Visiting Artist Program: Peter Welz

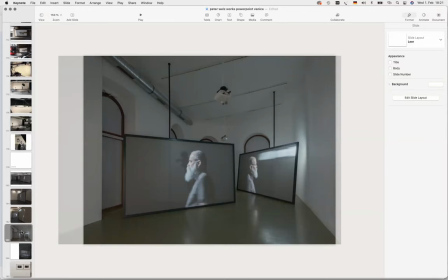(32:35)
having this pole where they're just leaning at each other it's a very sad story um a bronson is still alive and his two companions they formed the general idea back in the 60s And I mean, they have works as well in MoMA and all over.
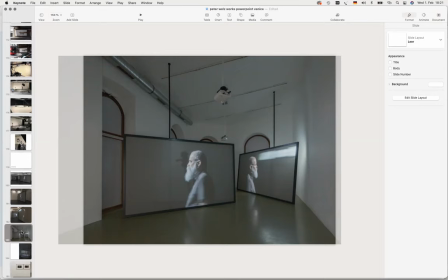(32:57)
Two of them died from HIV in the beginning of the 90s. And Abramsen is like the Salem survivor. He's based now here in Berlin. Right now he's got a big retrospective in Canada, which is traveling to Amsterdam and then also coming to Berlin.
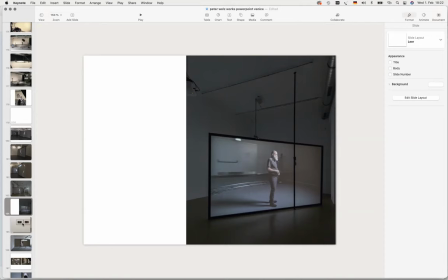(33:18)
so again but it's capturing you know the presence of a person in space just
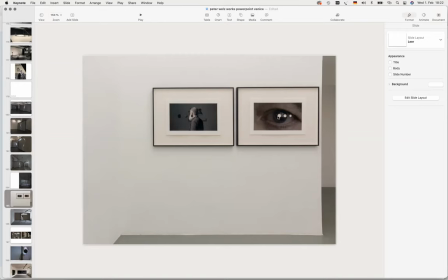(33:25)
like through simultaneous cameras and then here like these are studies this is shot from his eye
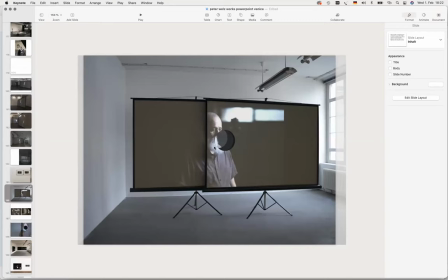(33:37)
I did more of them and I decided to start the cutout actually in the screen so I have this blind spot or like a black spot and when the projection hits you can't really tell
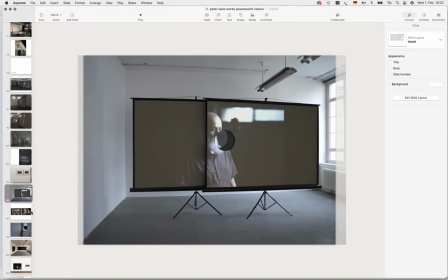(33:54)
and it's this kind of void that goes through this
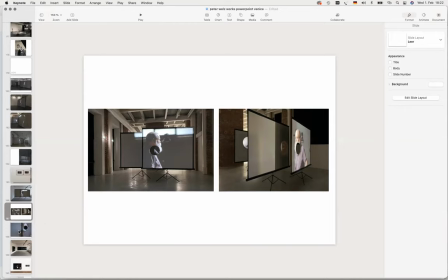(34:00)
is in Italy where I had like two sets of these screens opposite this
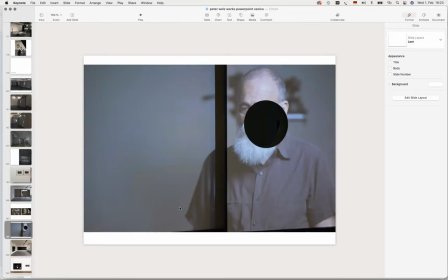(34:09)
is a still so this cutout is kind of I don't know it's Well, you could regard it as, I don't know, like destruction or something. But I like the randomness and kind of where it would hit the image and it's this kind of
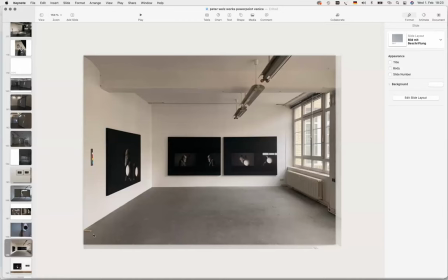(34:26)
impossibility of me like to interfere or correct it or anything like that. I also tried it then as paintings where I could distract, took like stills from the video and I printed it out on paper, glued it on or printed canvases,
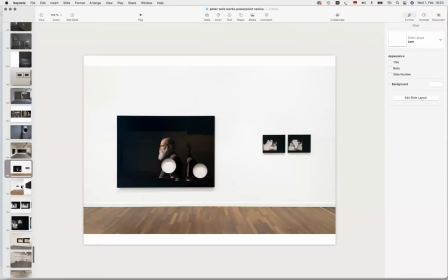(34:48)
also took the screen test of Andy Warhol,
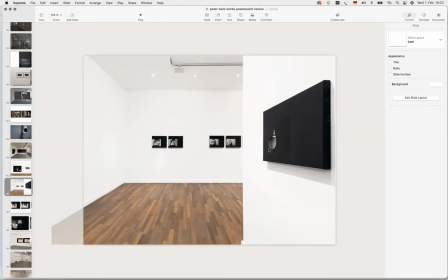(34:53)
took like a book where I drilled through so the cutout would hit randomly again on the page or would go through one of these stills.
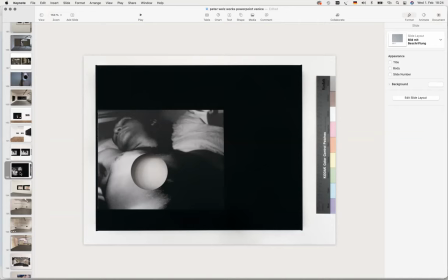(35:10)
This is John Giorno, The Sleep.
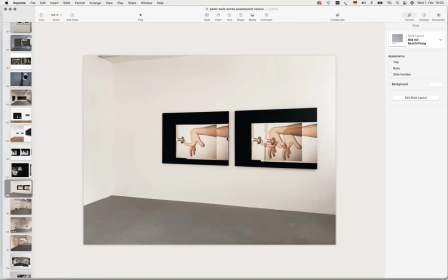(35:17)
And this format is kind of, I take these canvases to the printer, I prime the canvas, and they slide in the whole canvas and print the thing on. So I very, I think it's a kind of a new technique, having to say that the galleries always demand stuff for affairs.
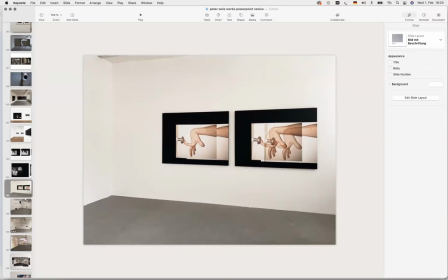(35:36)
and also like if you look at the discourse at the moment of painting or figurative painting it's everywhere so during lockdown i spent most of the time
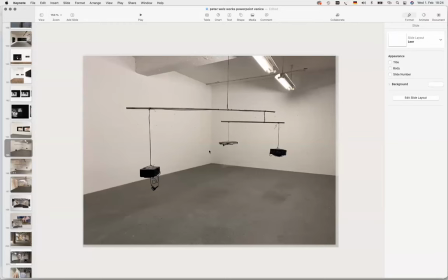(35:50)
with a video artist he's called douglas gordon he's also based here in berlin most of them maybe seen his show at moma big reprospective video artist and
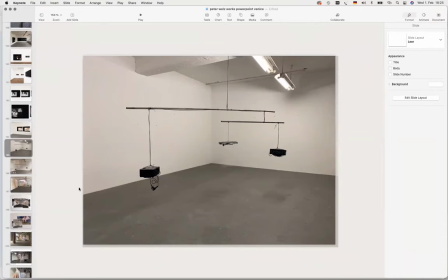(36:07)
in the lockdown i filmed a portrait of him my ideas really like to have i built this mobile here in the studio to have this rotation what we had before like with a bronson where the cameras would
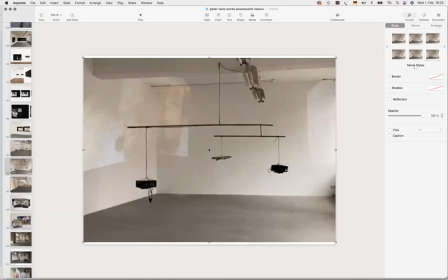(36:24)
rotate I would have the projections rotating so you can see like a test shot